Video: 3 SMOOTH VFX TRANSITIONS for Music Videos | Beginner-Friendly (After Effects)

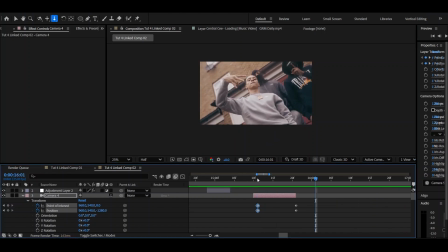(8:17)
You see, I've got my motion blur on, so it kind of makes it a bit cleaner, but it's still not clean, right? See, that's a little jarring bit there, it just changes, and it's not smooth here.
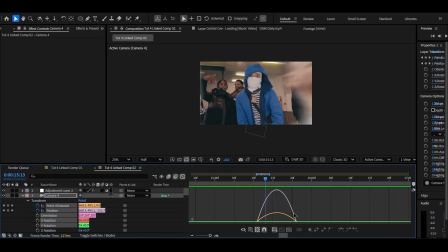(8:27)
So F9, I want mine to come in a little bit faster near the end, so I'm gonna do that. Okay, I taught you guys about the graph editor last time, so you should be good with that already.
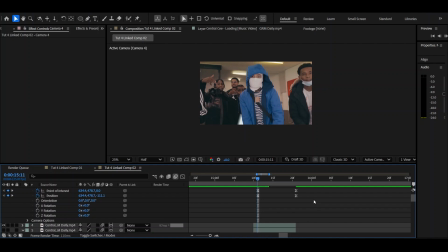(8:39)
So now we have something looking like this. That's the speed I want it at.
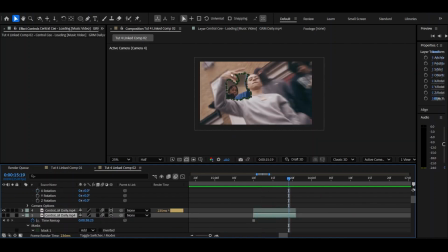(8:45)
For the sake of the background, making it keyframe into position, let's say moving it from behind and going underneath like a watch transition or like the chain transition I showed in the last one, it would look funny. So to make it as clean as possible, I'm just going to do an opacity transition.
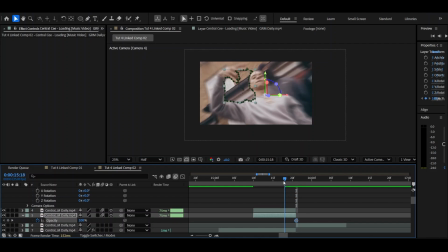(9:04)
So opacity 100 over here, a little bit before, I'm going to just stick it on 0.
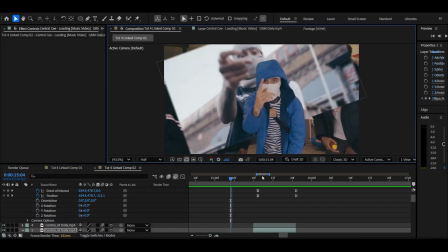(9:09)
See guys? Okay, let's have a final look at how everything's looking.
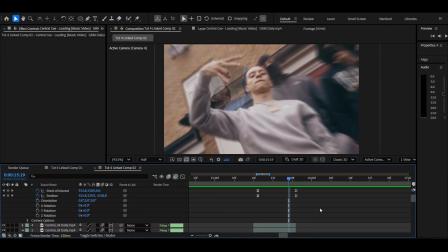(9:16)
Much better, yeah? You see how it's all kind of moving together, and slowly the opacity goes,
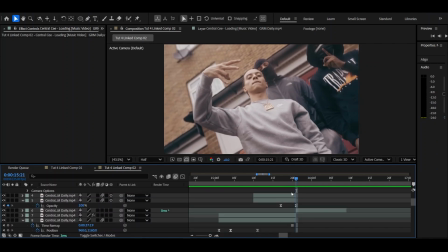(9:23)
and then it hits the original clip, so we don't have to worry about any mask showing. Ah man, there we go. Okay guys, here is the final clip of all three effects used together.
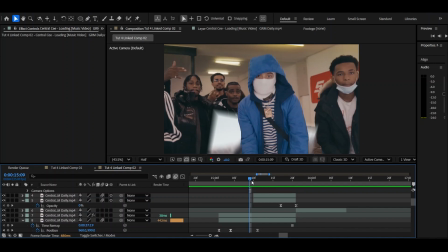(9:35)
Let me know what you're thinking, how you found the tutorial, and make sure to like, comment, subscribe. Yo, make sure you guys chat to me, man. I want to see what kind of effects you lot want being done. I'm going to be doing a lot of cool effects anyway, but to me it's more important if I hear your lot's opinions. So make sure you drop a comment down below. What do you want to see? All right, cool.